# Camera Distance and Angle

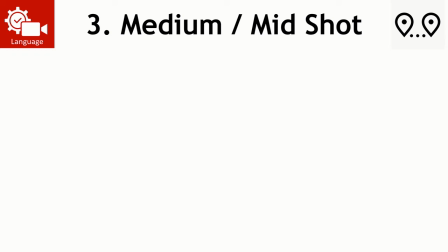(12:21)
And on a person, that's where we film them from the waist up or the torso up, like this here.
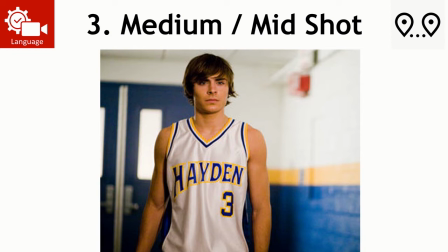(12:27)
Now, you're losing the sort of closeness that you will have seen in the close-up shot where the face takes up the whole screen, or even the extreme close-up where part of the face takes up the whole screen. But what you're gaining is a bit of context, so you get to see the setting around the character,
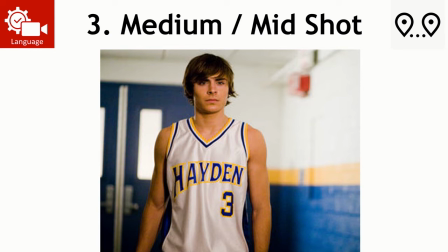(12:41)
and you get to see much more of the character themselves, their costume, their body language, and their stance and things like that. So you're learning by getting that bit further back, you're learning quite a lot more about the character and where they are and what's going on.
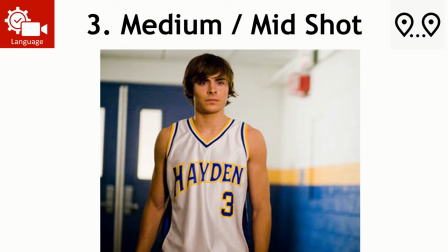(13:01)
So you get a bit more context with a mid shot. Here's another example.
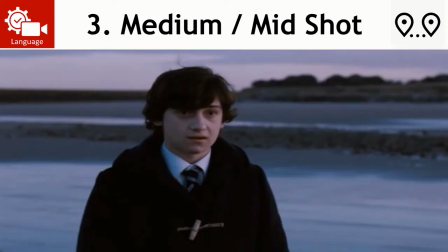(13:06)
So mid shots then are waist up or torso up,
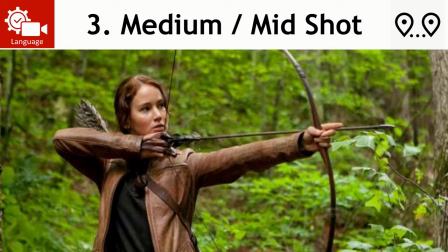(13:10)
and they give us a bit more information about the characters, setting, their costume, and their body language, and therefore we get a bit more understanding of the action. So if you imagine this one was shot in a close-up, you would just see her face looking off to the right. But given that it's a mid shot, we get to see that she is standing,
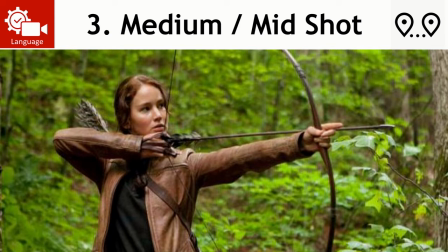(13:30)
ready to fire her arrow, and that she's in the woods. So we get a lot more context and we get a lot more understanding of what's going on as we're this little bit further away. And it's also good because you can still see their facial expression. So it's not like so far away that you couldn't make it out.
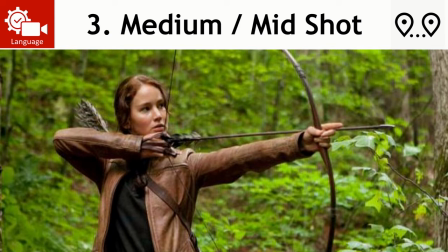(13:48)
It's a decent distance. You can see their face and you can see where they are and what's going on.
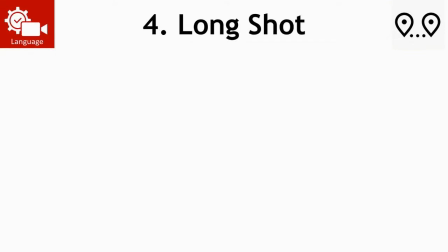(13:53)
As the camera gets further away, then we've got a long shot, and if mid shots were waist up on a person, long shots are the full body.
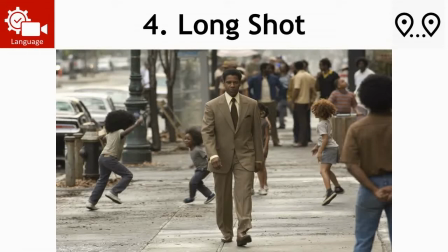(14:01)
Look how much smaller he is on the frame there, right? Comparing that to a close-up even where the guy's face took up the whole screen. This is a long shot, so his body takes up the whole screen, so naturally he's smaller in the frame, and we see much, much more of the mise-en-scène. So we're seeing all these other characters, and we're seeing where he is. We're seeing a bit more about his body language.
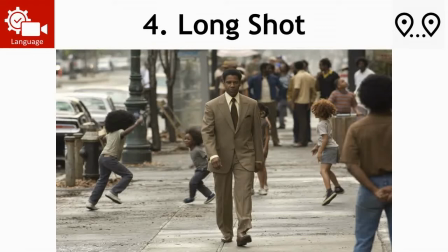(14:21)
So again, you lose the focus on the emotions, but you gain with a long shot much more setting and context, which is important often. So this is why filmmakers juggle between the shots a lot. If I wanted to go from this to a close-up, it would be to draw attention to his emotions.
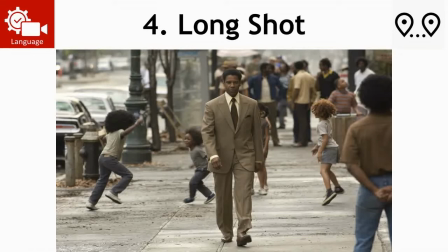(14:36)
Maybe he's sees something bad happen on the street, and then we cut to a close-up of his face looking shocked. You know what I mean? Stuff like that. So you use a combination of the shots to create meaning the way that you want.
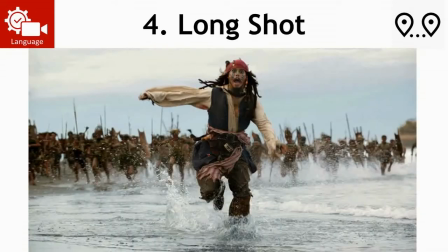(14:48)
Again, if this was a close-up, you would just see his scared face, and you wouldn't know why he was scared. because it's a long shot, we're seeing that all these tribesmen are chasing him, and that helps us understand that he's scared because he's fleeing Whereas for his life. So long shots give you context.
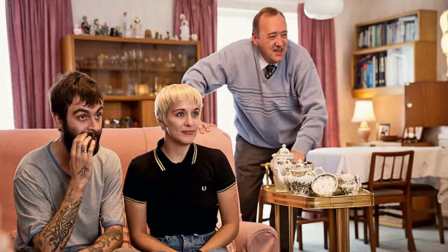(15:05)
And they don't always need to be people walking or running. Long shots can just be there to show like setting and mise-en-scène, like I said. So this one is a long shot because there's a man standing almost in the whole frame. These two on the left are a bit closer, so they're not quite shot in a long shot, but this is still what we call a long shot because there's a guy standing in the frame.
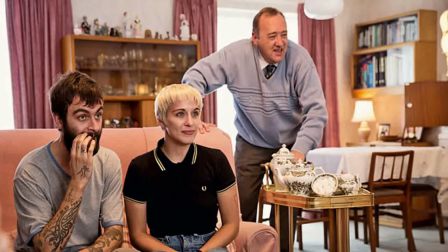(15:24)
You can see almost his whole body, but you can also see quite widely around the room, and it's there just to show us like this is a standard house in like the 80s and things like that.
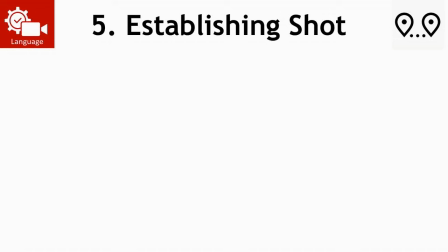(15:35)
All right, and so that's long shots, and then establishing shots is the last one that we're going to look at for distance, and these are the furthest away or the sort of the longest shot that we talk about, which is there just to tell us where the action's about to take place.
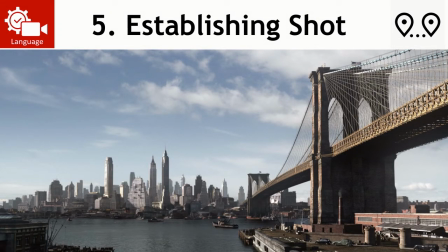(15:50)
So a film might start with a shot like this one, and that tells us that the action we're about to see takes place in this city, which is New York.
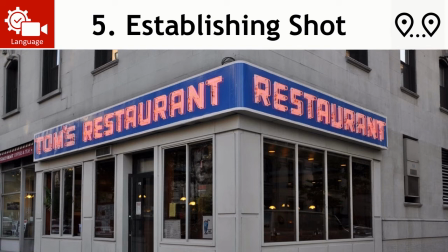(15:58)
Or it might start with a smaller establishing shot like this one, which is just outside a restaurant, and it tells the viewer that the next shot you're going to see and the next scene that you're going to see take place is going to happen inside this restaurant. So establishing shots are there to set the scene and to show us where the action's taking place.
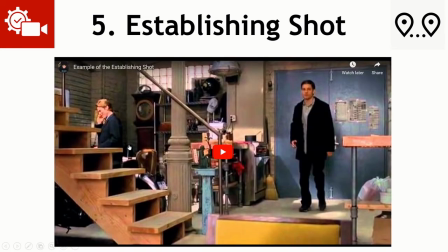(16:15)
Okay? And I should have one that moves here.